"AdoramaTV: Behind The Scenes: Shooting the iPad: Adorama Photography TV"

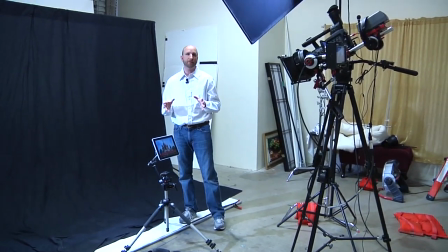Well, today we're shooting the first of a bunch of videos that showcase the iPad.
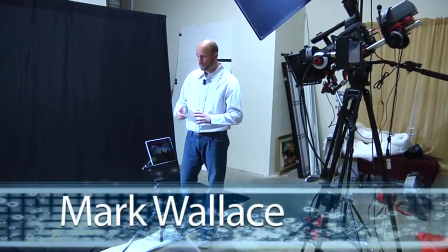And so we have a bunch of applications that photographers might use. So I'm going to show you how we're shooting the iPad.
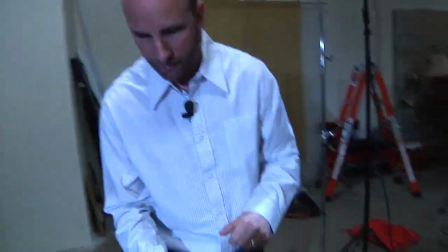The iPad we wanted to make sure it didn't shake in the videos. So we've mounted it with two-sided sticky tape to a Manfrotto Magic Arm.
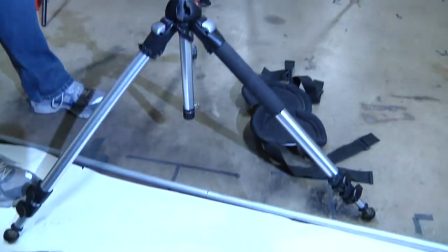And the Magic Arm is then mounted to a tripod. And that keeps this from shaking when I'm showing applications on the iPad.
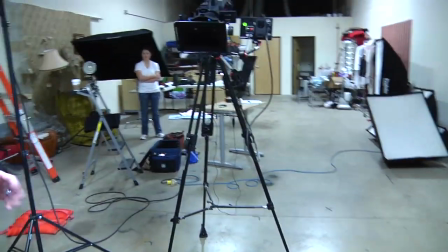So double-sided sticky tape is great. Now let me show you exactly how we have the camera set up.
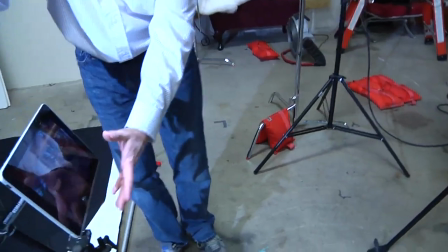We don't want to see this magic arm, and so we have this at an angle. So the iPad is actually hiding the magic arm with this angle of the camera coming down here.
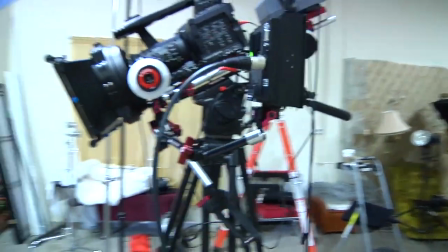So it's a really simple set up. Now the lighting on this is also pretty simple.
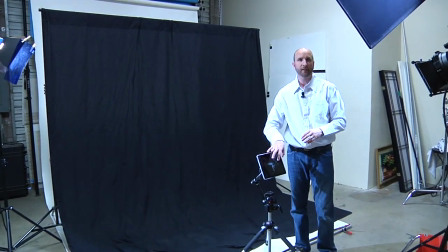One of the things is the color temperature of the iPad itself is about 6000 degrees Kelvin,
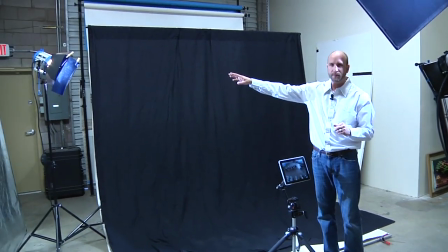and so we're lighting this with our Airy 650s.
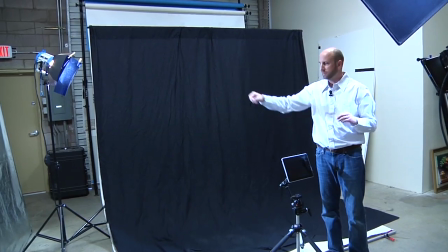Those are a color temperature of about 3200 Kelvin,
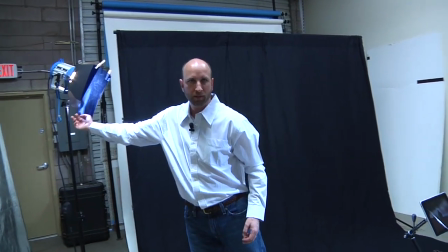so we put some blue gel on this and that warms up the color temperature of the light to match what the iPad is showing.
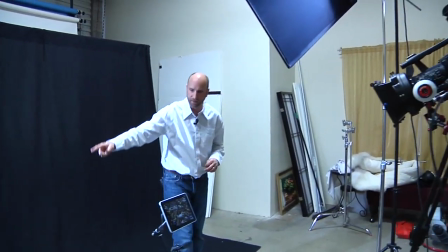So this guy right here is a separation light.
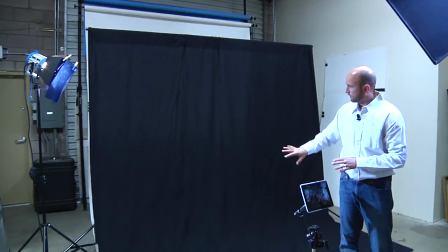It gets a really nice rim of light on the back of this iPad and it makes it separate really nicely from the back black cloth that we have there.
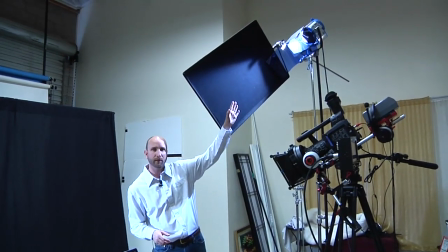Now this second light right here, this is also an Arri Fresnel, it's a 650. We have it gelled as well.
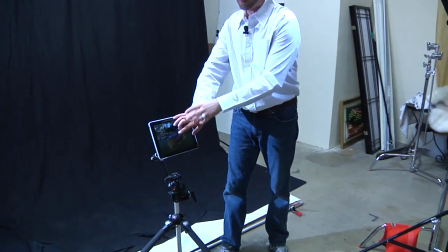This is what gives my hand some kind of illumination. So without that, my hand is just sort of silhouetted against this backlight and the iPad itself.
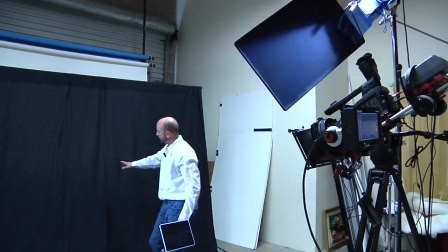Now, we didn't want this light to fall on the cloth back here because this cloth has a lot of wrinkles in it, so we flagged it.
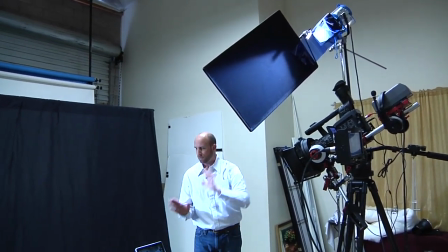So that's what this flag is doing. It's making sure the light falls just on the iPad but not on the background.
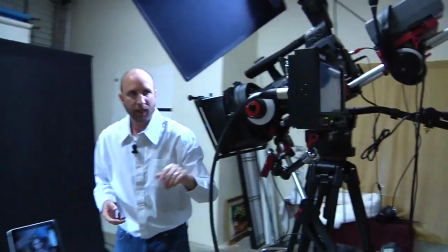And we're shooting all this with our camera right here. Now, this camera, we've got it rigged up with a matte box and stuff, which we use outside.
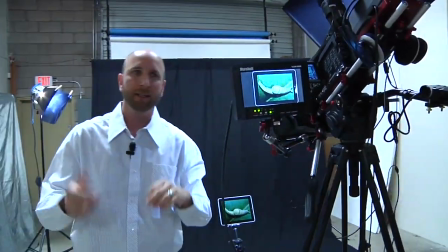Not really needed for the inside, but we have it on there because we don't like taking it on and off. But we have it really nice and tightly framed.
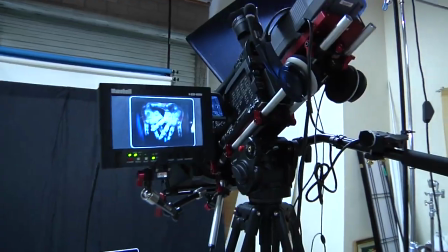You can see it on our Marshall monitor. The iPad looks pretty darn good. And that's how we shoot our iPad.
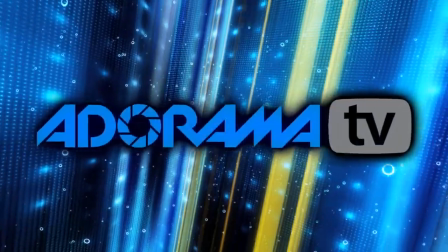This episode is brought to you by AdoramaTV.
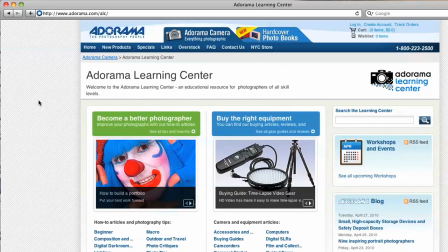Visit the Adorama Learning Center where you'll find photography tips and techniques, links to the gear used in this episode, and related videos.
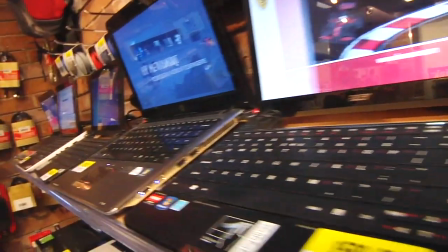For all the latest photography, video, and computer gear, visit Adorama.com.
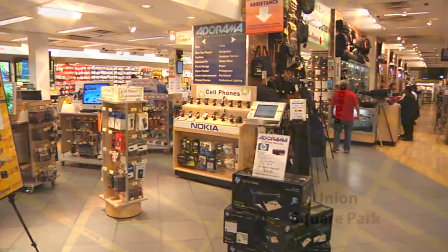And the next time you're in New York City, visit our store, located on 18th Street between 5th and 6th Avenue.